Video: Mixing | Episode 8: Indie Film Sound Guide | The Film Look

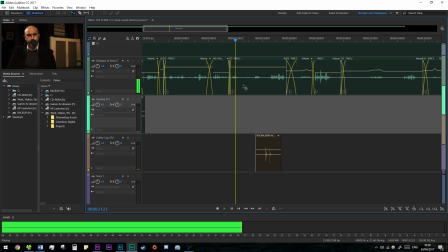(4:02)
Hard sound effects like these are typically quite loud Which means we will set the levels towards the higher end of the meter The volume of the sound will depend on where it is in the scene in relation to our characters and the camera If it's close to our subjects such as the coffee
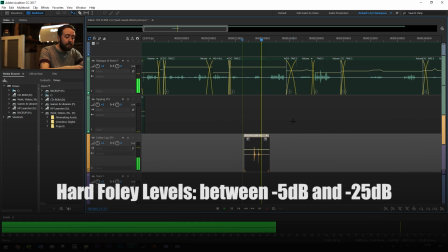(4:15)
cup and saucer sound effect in this scene We can sit it between minus 5 decibels and minus 25 The sound effects you use will range So just use your ears and find something that sounds comfortable and natural for that action Now we will be adjusting the levels after everything's already placed in to
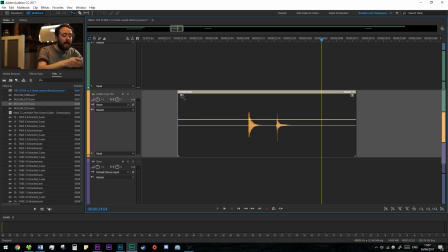(4:31)
compensate for any low sound effects compared to anything That's incredibly loud Once you've got the level sorted add a fade to the beginning and end of each sound effect to smooth out the playback and add any peaks or valleys if further adjustment is needed.
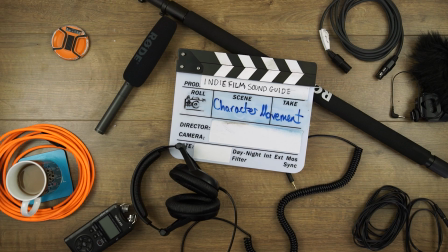(4:45)
Next up we have more intricate character movement foley. So just like the harder sound effects the first step here is to listen to the recordings and find where you think it fits in the scene.
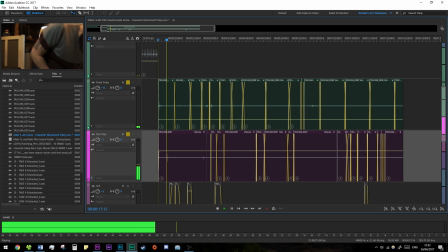(4:54)
Once you have everything in place you'll want to set the noise bed of the foley so it is quieter than your room tone.
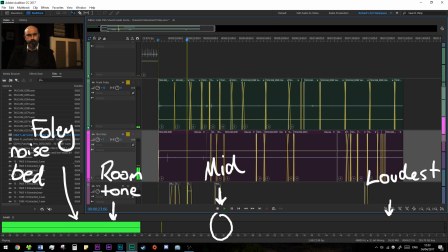(4:59)
For my scene this was hovering around minus 45 decibels. During most of the clothing movement sounds it was hitting around Minus 30 and at its highest it hit minus 7 when the chair creaked as Stu sits down So this will change depending on the scene you are using but just keep in mind that Foley should be audible But not incredibly loud you
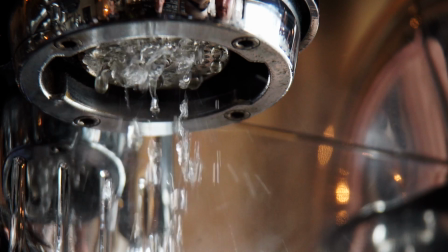(5:18)
want it to exist in the scene But you don't want it to overpower the other sound effects now We want to add some background ambience for this scene.
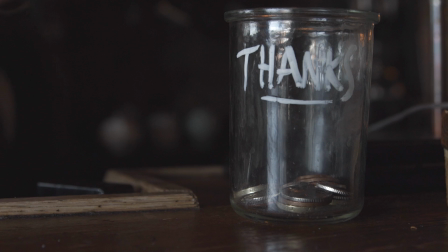(5:25)
We have things like cafe machinery noises steamers coffee grinders People taking orders and also some customer chatter to fill the space around Stu and Frank The scene isn't busy, but it's certainly not empty either.
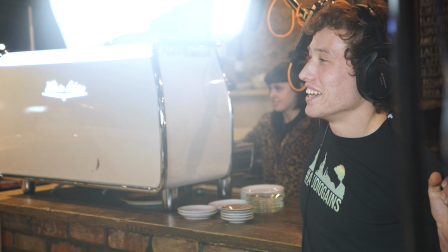(5:37)
So a little chat out will go a long way I found the cafe chat that track on freesound.org and mixed it with the machinery sounds recorded during wild takes The levels for the background chatter are set below the scenes room tone hovering between minus 50 and minus 40 decibels Again, where you set your levels will depend on the scene now with ambience It should be loud enough to hear but quiet
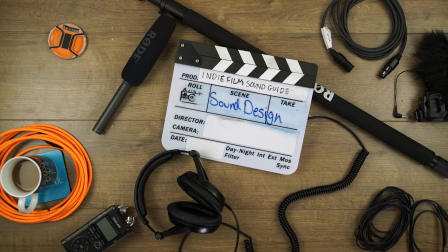(5:59)
enough so it doesn't distract from other sound elements Now that we have basically everything in place for the scene,
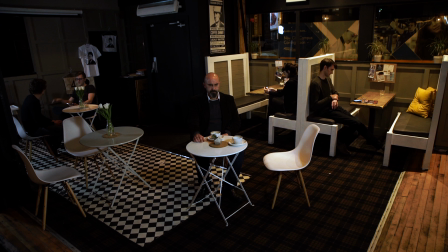(6:05)
we can start adding in sound design elements to give the scene a more cinematic feel.
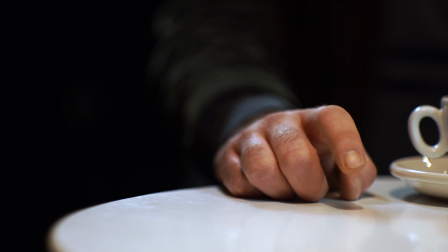(6:09)
In this scene, Frank is sitting, tapping on the table while his head is in another world. He is thinking about all the ways he can get out of his gambling debt, so he isn't paying attention to the world around him.
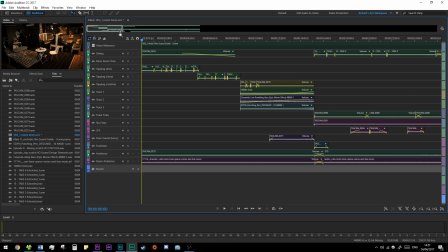(6:20)
To emphasize this, we can get various sound elements and slowly raise the volume of them, bringing them into the scene.
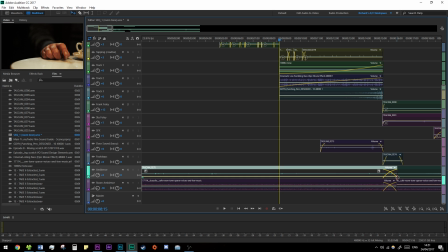(6:26)
The first thing we can do is slowly fade out the ambient sound and room tone from the scene, Leaving only the sound of him tapping on the table This is to signify to the audience that because he's so invested in his own mind His senses are going dull then we can transform the
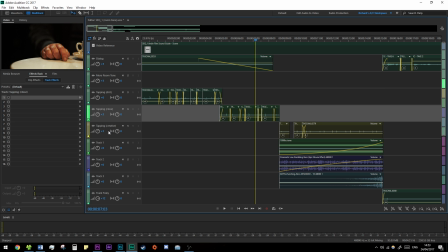(6:41)
sound of his tapping into something that resembles a heartbeat We can place the selected sounds onto another track use an effect called a parametric equalizer and cut the high frequency of the audio Leaving only a low bassy sound now. I'm certainly not an expert on EQ or plug-in effects So I'm not going to go into much detail on this I imagine if you give
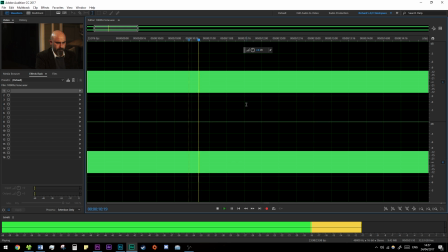(7:01)
it a quick Google search You're gonna be able to find someone a lot more equipped than I am because the stress is making him go a little
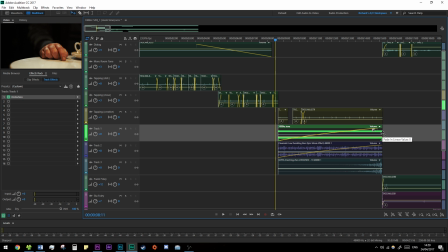(7:07)
mad We can add a 1000 Hertz tone that slowly fades in
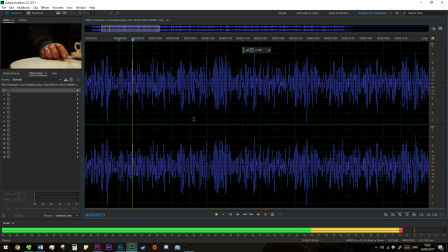(7:12)
This is similar to sound effects used to simulate shell shock in war films I also added a cinematic rumble sound effects to add some low frequency noise into the mix which complements the high frequency of the 1000 Hertz tone
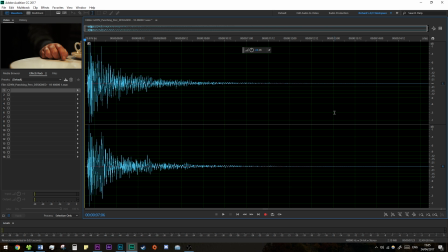(7:28)
Sound effects like these can be found online for free, just remember to get the royalty-free material so you don't get sued for copyright infringement.
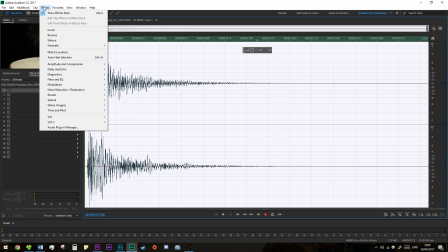(7:36)
The last sound design element I added into the scene was a dramatic hit. I reversed it so instead of it being a hit it becomes a crescendo,
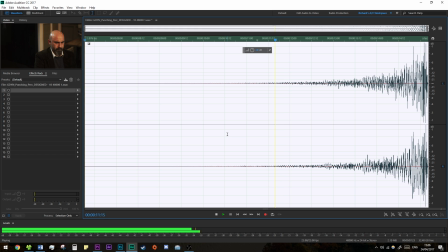(7:44)
a slowly rising sound element which climaxes when Stu snaps Frank out of his daze with a pat on the shoulder. Now that we have everything on the timeline timed up and levelled we can play the entire composition and hear how it sounds.
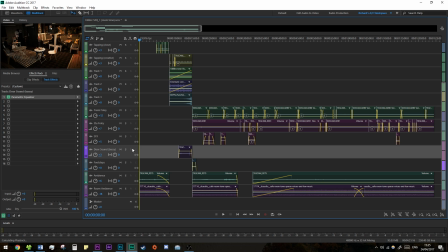(7:58)
So with all the sound effects playing at the same time you may notice some aren't as loud or as quiet when alongside others.
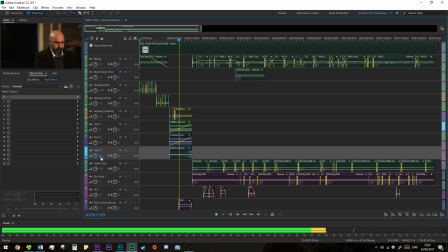(8:04)
Mixing is essentially giving each sound effect its own space in the composition.